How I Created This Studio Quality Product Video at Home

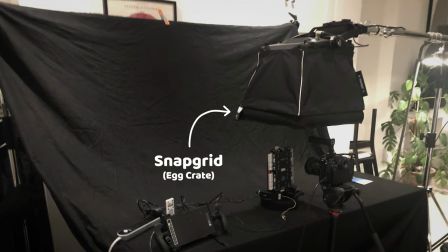It's actually because when I first went with the old school light panel 1x1, I used a snap grid on the light to keep it from spilling onto the background, but when I then panned the light on and off the product,
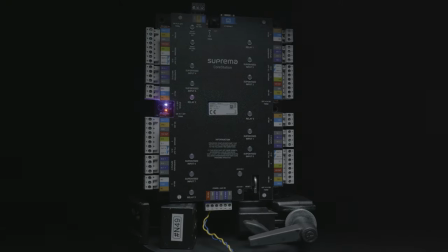the lines of the grid became apparent.
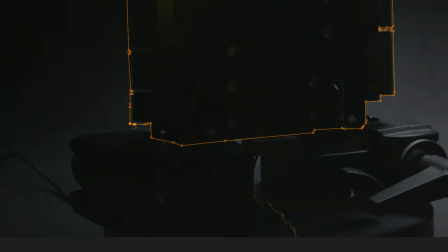Now, I didn't notice this until I'd already spent over an hour masking around the first shot of the video, and I decided that if the client didn't spot it, then I could live with myself. Does that make me lazy? Am I a bad person? I have some graph theory that I want to share with you.
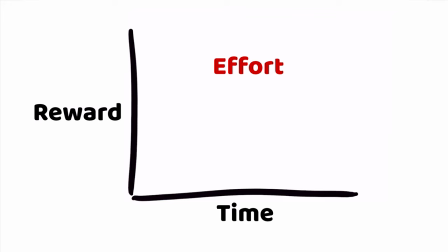Time by effort equals reward. And it normally goes something like this in the filmmaking world. Would it have been worth it, me taking several hours out of my time to go back, reshoot that shot and re-mask it for perfection's sake? maybe if this was a spot for Apple to be seen by millions, I'd make sure that the agency and clients saw my keen attention to detail and maybe bring me on for the next project.
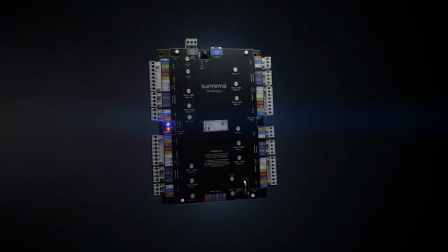But it wasn't. This video is to sit on LinkedIn and play out behind a stand at expos. It's for a low-paying client who always haggles to pay even less.
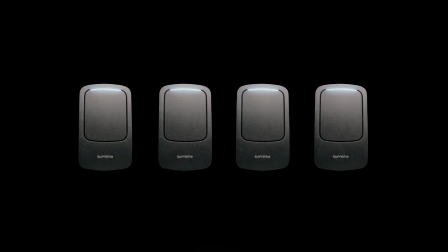And if they, as well as the two impartial, everyday, non-video folk that I showed it to didn't spot it, then why should I waste my time on it?
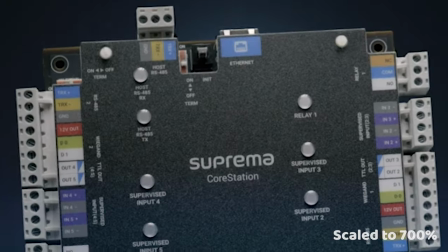Because it's really annoying and now you can't unsee it. But then I remind myself of the graph.
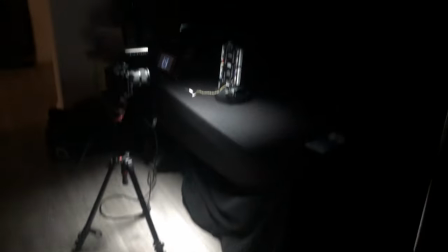You could argue that I should have done the very best with the resources I had at my disposal, regardless of the client or circumstances.
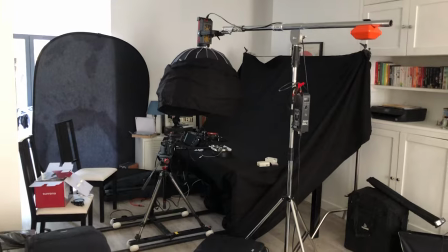You never know who might see something or what it might lead to. But time, guys. It's been a super busy year and it comes to a point where you just have to remind yourself that this is just a job in favour of working till 9pm on a Wednesday night just to correct a mistake that no one else would have ever noticed if you hadn't pointed out on a video on YouTube. Anyway, back in After Effects, I also added some artificial lights to a number of the shots using Video Copilot's free Saber plugin.
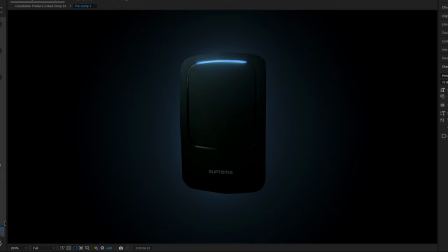A bit of ambient backlight for some separation and depth, as well as enhancing the actual lights on the products,
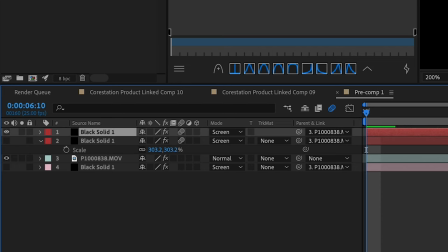as a lot of the impact from them was lost when lighting and exposing for the dark black material of the casing. And that's how I made this Studio Shot product video at home. I hope you found this video helpful and can learn from my mistakes. If you'd like to see more videos like this, then check out this playlist I put together on the process behind a ton of other projects. And for more regular weekly lessons from behind the camera, make sure to subscribe for more semi-helpful tips and interesting insider industry knowledge.